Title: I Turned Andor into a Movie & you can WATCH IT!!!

No, that title is not clickbait. You can actually watch Andor as one full movie. And it's right into the description where you should go if you want to do that, as I've made a full 3-hour cut, which takes about 3 hours and 16 minutes in total, and takes the entire show of Andor, which was 12 hours, so I cut about 9 hours of actual content to create one singular movie.
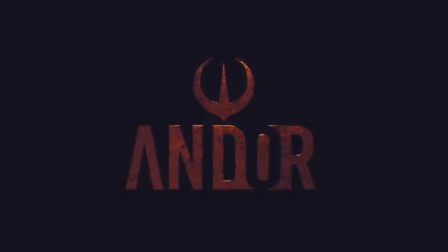(0:21)
Why I made this? Well, stick around to the video and you'll find out. If you just want to watch the movie, then the link is in the description.
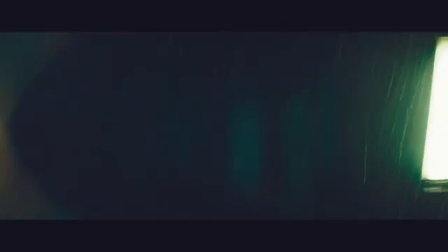(0:28)
Okay, but before we jump in, if you want to like, subscribe or share, then I'd appreciate it.
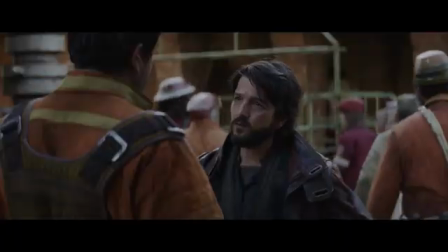(0:33)
Okay, so let's get into the video. Why I made this cut exactly? Well, it mostly stems from the fact that I really have only one complaint with Andor.
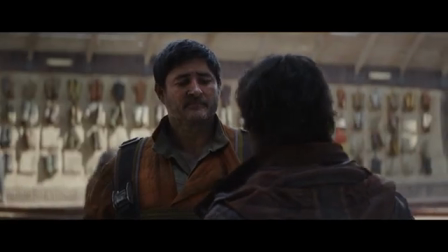(0:41)
I love the show, I love the characters, the acting and the drama, but there is one complaint that I've always had.
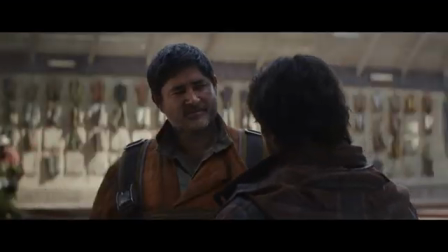(0:47)
It's long, but not in a bad way, of course. I like that it's a slow burn. However, I've had this idea that it would really work as a movie,
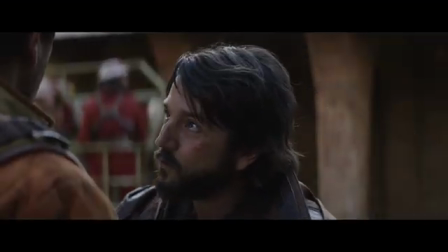(0:54)
and it would make the rewatchability of the show far superior, as that is my complaint with Andor.
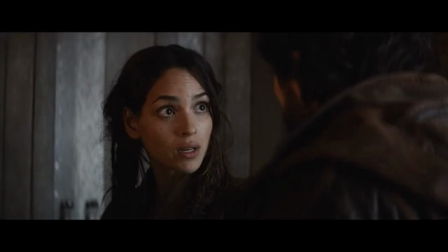(1:00)
It is not a very rewatchable show, which is sad, as it's a very good show. So how I will structure this video exactly?
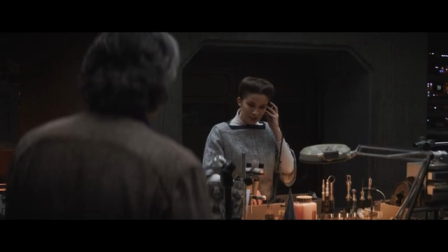(1:07)
Well, I'll talk about the 3 different acts that I have in my movie, both of them taking about an hour,
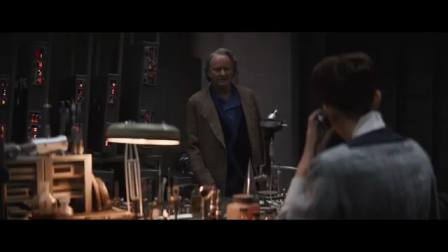(1:12)
but I'll mostly talk in depth about Act 1, as I don't want to really spoil many of the very well constructed cuts that I have in Act 2 and Act 3,
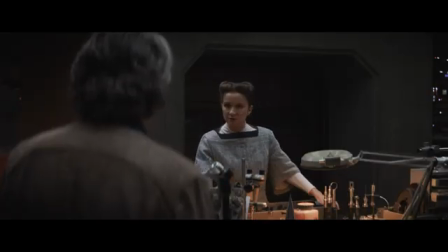(1:19)
and I'll tell you the generic basis of what those acts take place in and what episodes do they take place in.
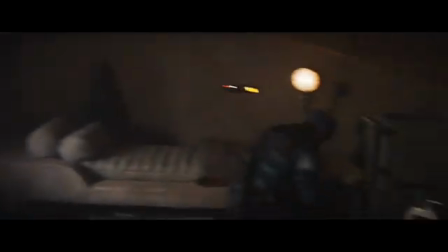(1:25)
Okay, so let's get into Act 1, which is the first 6 episodes, starting with the first 3 episodes, the first arc on pharynx. So how does it open? Well, it opens exactly the same as the show. You have the Andor theme, which, by the way, the music I've kept the same throughout the entire cut. The only thing that I add that is Star Warsy is the classic Star Wars swipes, the linear swipes throughout shots,
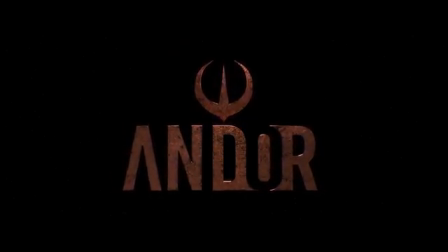(1:47)
as well as the end credits music is actually the Rogue One music, because the end credits are really the only time where I think Star Wars music works,
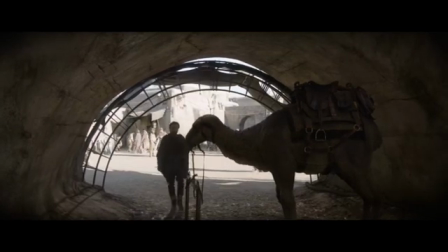(1:56)
as I tried to add John Williams' tracks to other scenes in the show, and that just didn't really fit with the vibe and the aesthetic of the show.
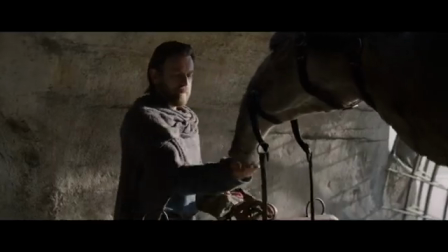(2:04)
John Williams should remain in more Star Warsy Star Wars. For example, Obi-Wan Kenobi, my cut of Obi-Wan Kenobi, which I also made.
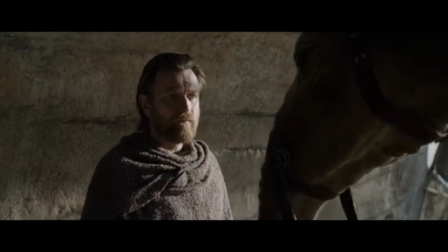(2:10)
I might make a video if you want about that. I added Star Wars music into that as it felt more natural, but here it just doesn't feel natural.
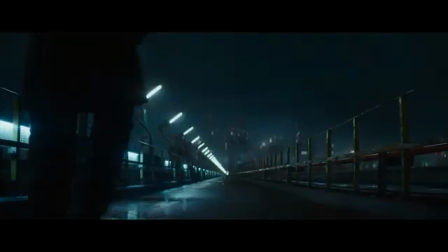(2:18)
Okay, anyway, continuing. So Act 1, how does it begin? Well, as I said, the entire intro is the same, and then Andor walks on Morlana,
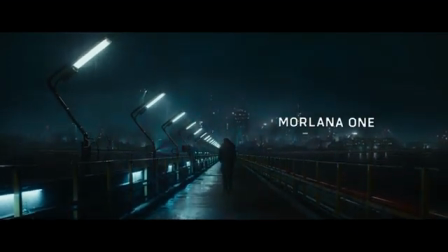(2:25)
and the first thing you will notice is I cut a lot of things that just make the plot go faster.
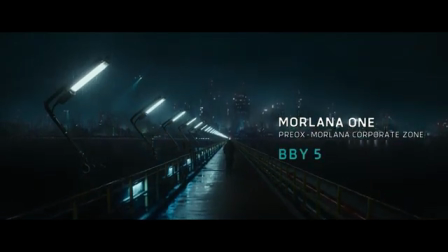(2:31)
The pacing is just far more faster in my...
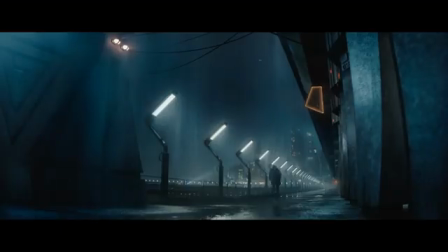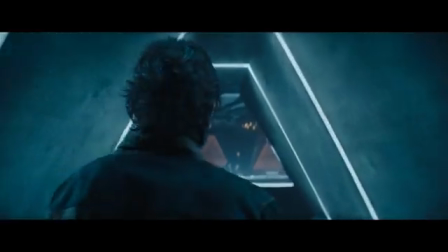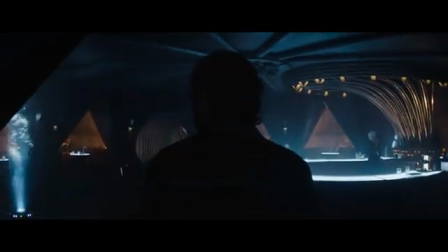(2:45)
See, cuts like this are added to simply move the plot further and get our characters from point A to B as fast as possible,
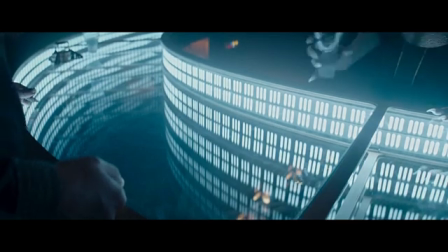(2:52)
as I really wanted this movie to have a fast pacing like every Star Wars movie. Well, most at least, because some go just a bit too fast, don't they, J.J.
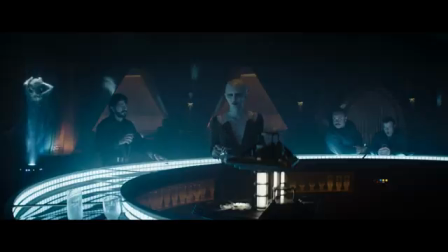(3:01)
Abrams? Anyway, I just wanted this movie to be very well paced.
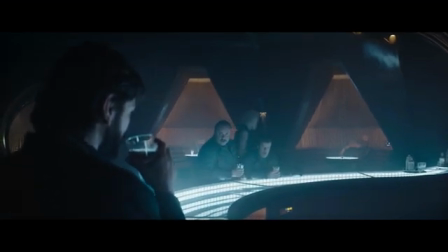(3:05)
Alright, so as I said, Andor of course goes to the club, he talks to the waitress, he tells that he's from Canary, and then of course the plot moves forward.
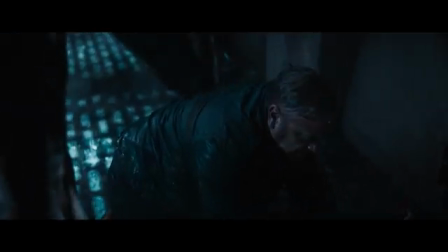(3:13)
The murder occurs, and then Andor is on pharynx. He talks of course to Bruno.
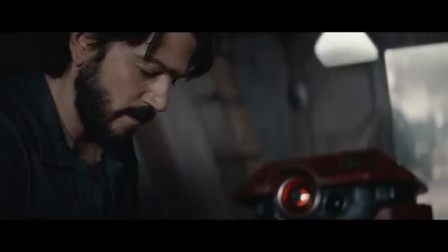(3:18)
I just immediately cut from him running to talking to Bruno. Well, not to Bruno, first to Bimo, then to Bruno.
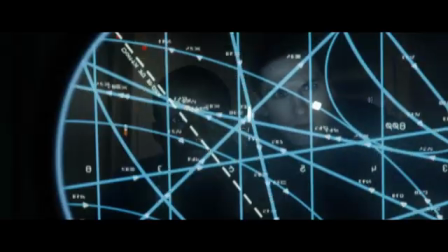(3:25)
Then, of course, we cut back to the corpo, and I cut out the first scene, and I just leave the second scene where they find the ship and they track it.
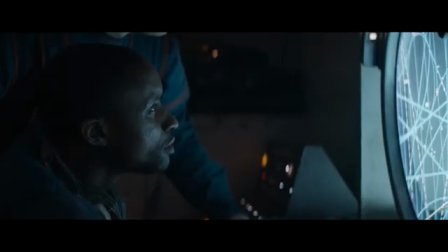(3:33)
As the second scene establishes very well that Cyril is a person that really cares about his job and tries to be a great leader but fails at it,
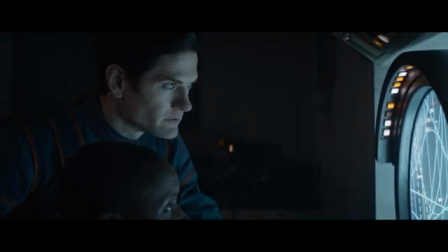(3:42)
and I don't think I need 3 scenes to establish that. This scene alone establishes that.
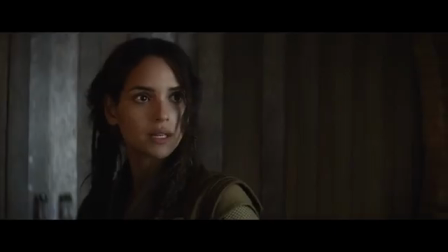(3:48)
Okay, then we have, of course, Bix's introduction, and we get a mention of Luthen and how he will most likely come and meet to Andor.
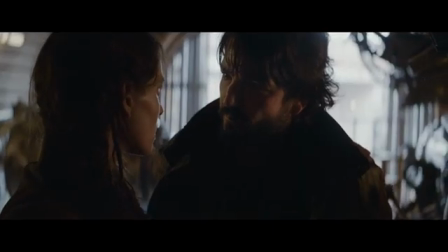(3:56)
This is clearly just setup, and I only have this one scene to set up Luthen,
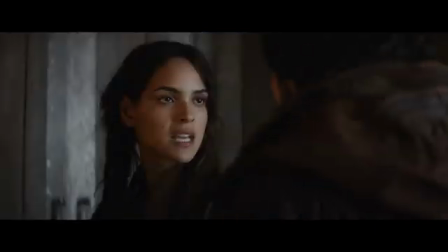(4:01)
as I don't need any more, as Luthen will arrive in about 5 minutes in this cut and not in 2 episodes.
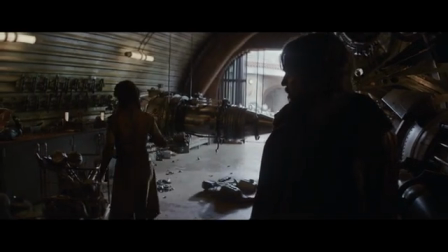(4:06)
See, things like this I am able to cut, as when you have a TV show, you need these scenes to establish certain things.
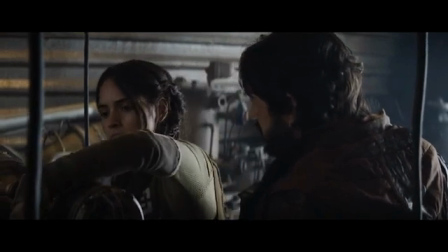(4:13)
You need the reoccurrence of certain informations. But when you're making a movie, you really don't need to, as the audience will watch that in one go.
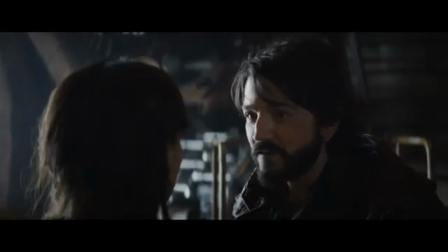(4:21)
They won't separate this into parts. So I can just, for example, have one scene establish that Luthen is coming and he will want to buy something from Andor,
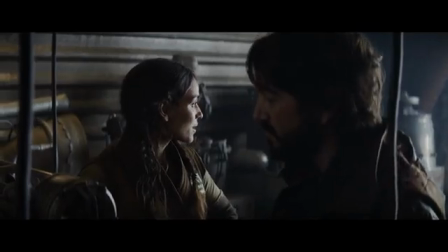(4:28)
instead of having that information just repeated throughout an hour or so.
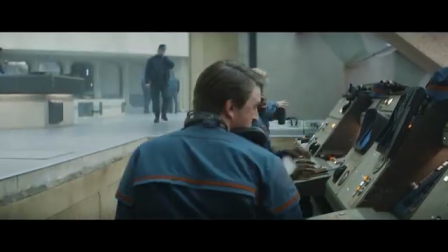(4:33)
Okay, so the corpo, of course, after sends out a bulletin, and then we have Marfa's introduction.
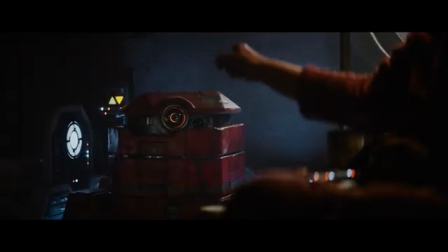(4:39)
It perfectly blends together.
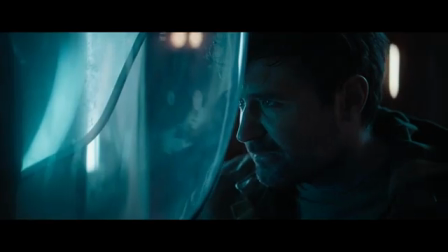(4:41)
And then, of course, we have the corpo getting message from Tim, as I have, of course, one scene with Tim, of course, giving out Cassian.
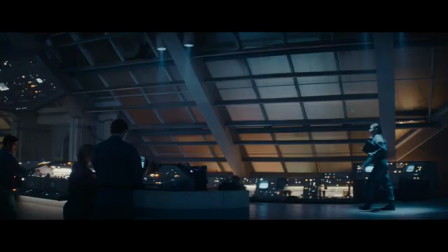(4:49)
I really removed all that stuff between Tim and Bix,
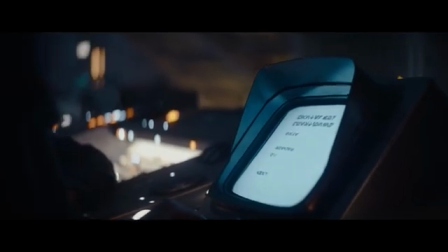(4:52)
as that is only teased that in my cut and then later confirmed by Marva in Act 2, as it isn't necessary.
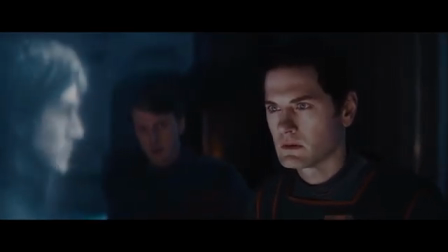(4:58)
It isn't necessary that Biggs really has this romantic relationship. I cut out Tim's death as well, as those things aren't necessary.
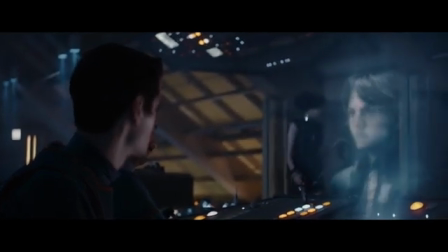(5:05)
This is Cassian's story and this is Cassian's movie.
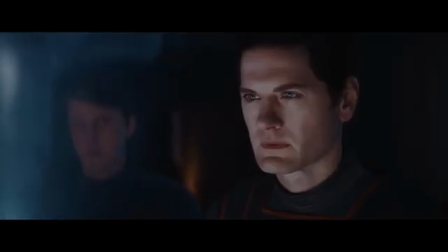(5:07)
So when it comes to different plot lines, Cassian will get the most attention, as I believe that is really the most important plot line in the entirety of the movie.
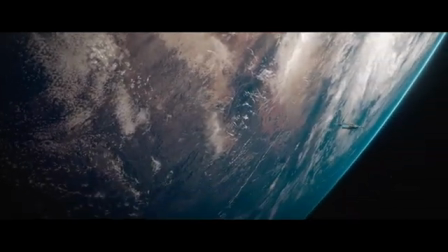(5:16)
And then in second, of course, it will be Luthen, but I will get into that more in Act 1.
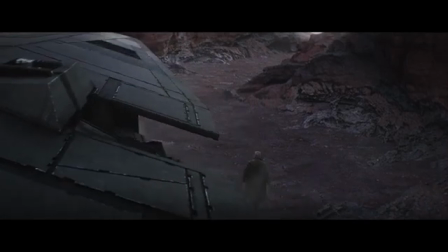(5:22)
Okay, so Luthen arrives and he talks to Biggs about meeting Andor. Then I originally had a scene with Andor buying himself transport,
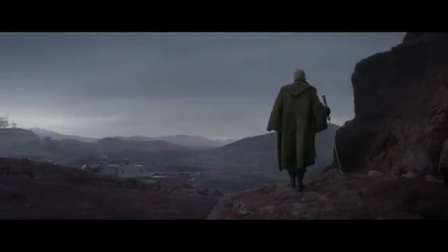(5:30)
but I had to remove the scene as then the pacing wasn't really too good and the scene really didn't add anything.
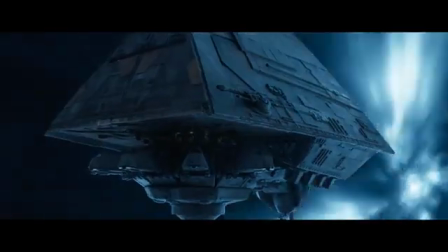(5:36)
And then of course the corpos are coming and we have a speech scene which is cut heavily, as originally it was 9 minutes long.
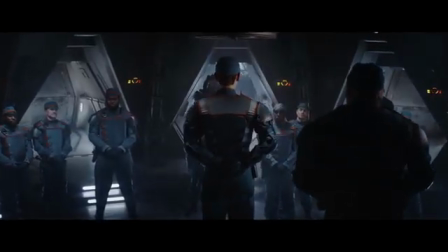(5:42)
I cut it to about 3 minutes long, and I just have a bit of Cyril's speech just to show that he really isn't a combative leader,
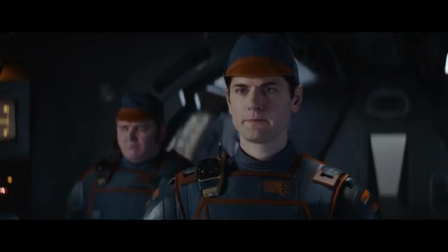(5:49)
which sets up his failure to come. Then Luthen talks to Biggs and goes to Andor.
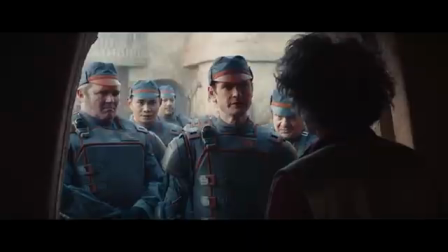(5:54)
The corpos of course arrive, then Marva gets captured by the corpos, Andor talks to Luthen,
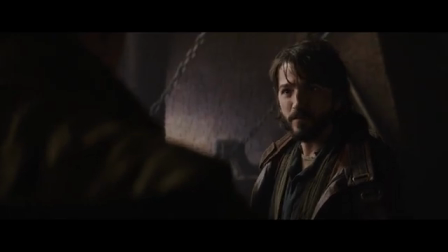(6:00)
which I keep in its entirety, and then we have the town, you know, banging on the metal, of course.
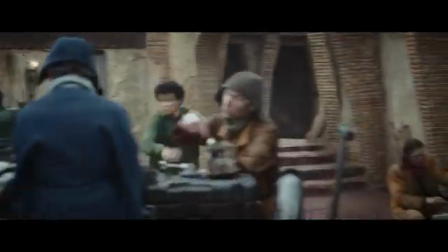(6:07)
God, that sounds so bad out of context, but that is literally what they do.
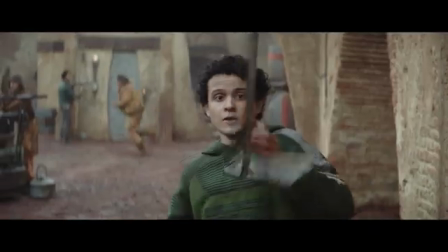(6:11)
I have those scenes to show how the town is really a community, which will be paid off,
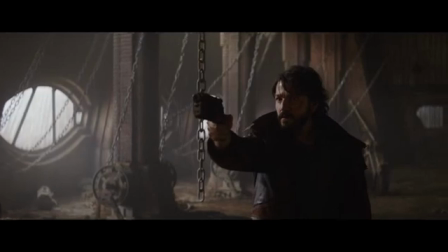(6:16)
of course, in Act 3 when they rage upon the Empire after Marva's epilogue.
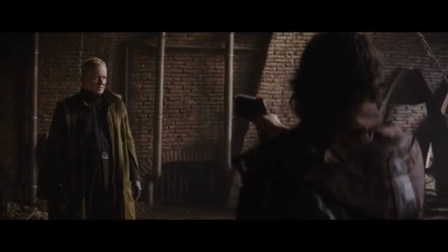(6:21)
But more on that later.
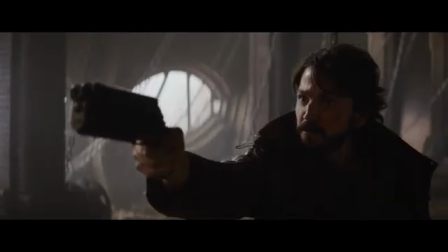(6:23)
So then, of course, the town, you know, goes mental, and then we have the speeder trick, which I cut to right like this.
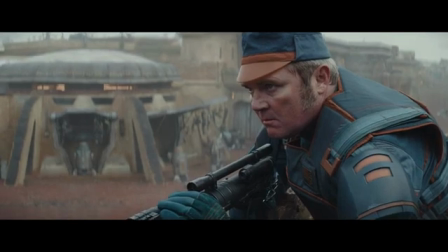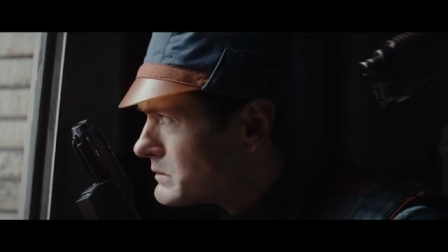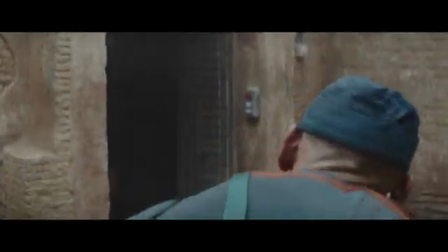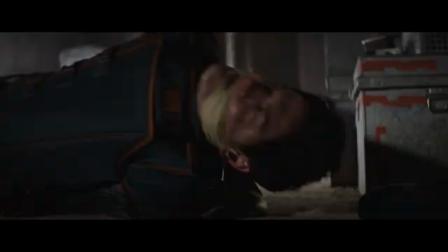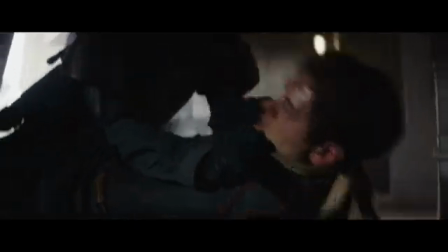(7:01)
As you can see, that just gets the point across far easier and moves the plot far more further.
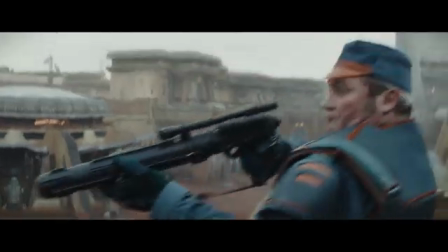(7:06)
I don't really need Cyril and Andor interacting, as that really isn't that important.
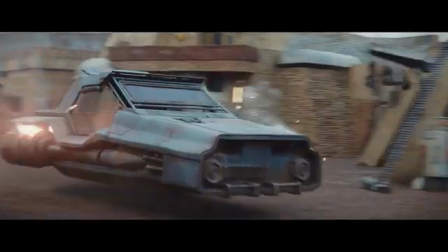(7:11)
And then Andor and Luthen escape, and when you have, you know,
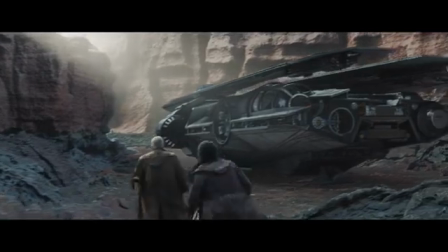(7:14)
the big flashy scene at the end of episode 3, this is how I end that scene.
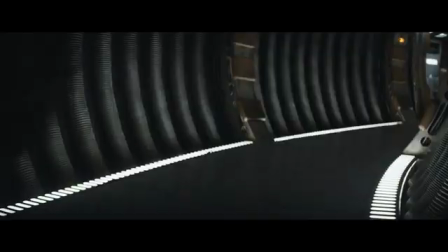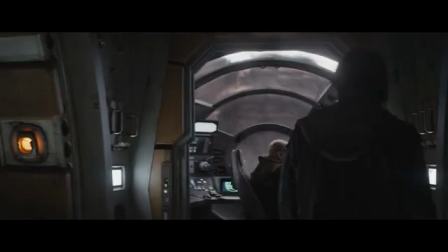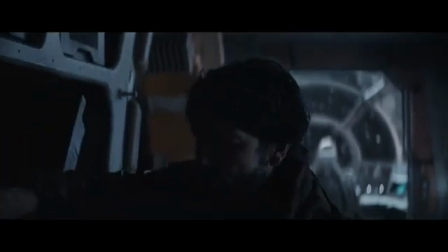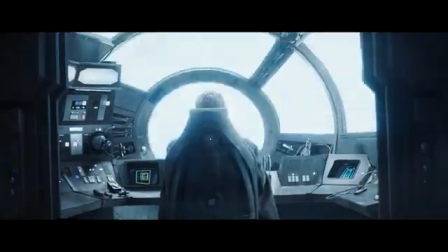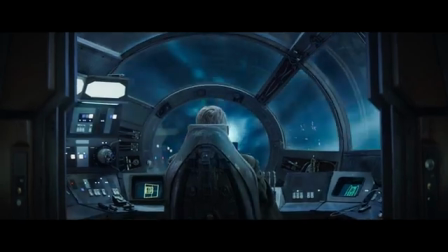(7:42)
You see, right like that, we are in episode 4 of the show.
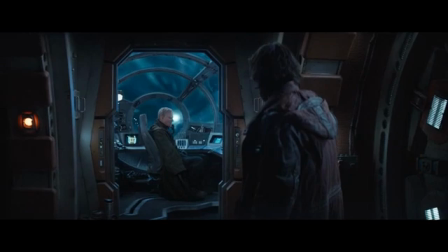(7:47)
So how did exactly I tackle the Aldhani arc, you may ask?
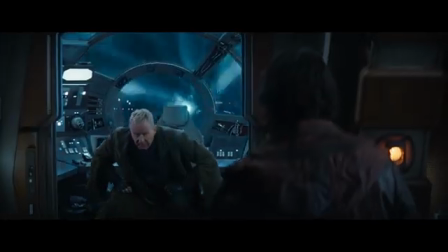(7:51)
Well, this was the most difficult arc to tackle, as I did a clever thing and I removed the entire heist.
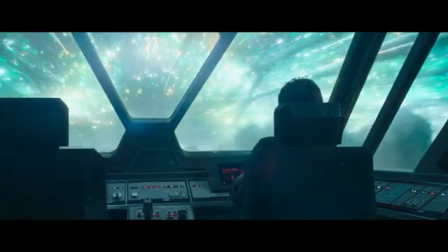(7:57)
Now you might say, why? That is such an amazing action scene. It's so good.
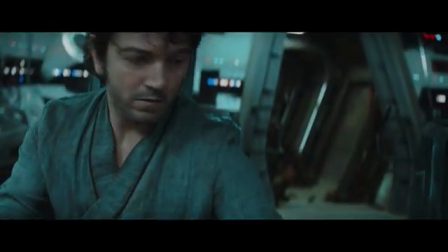(8:02)
Why would you ever cut out the Aldhani heist? Well, here's the thing.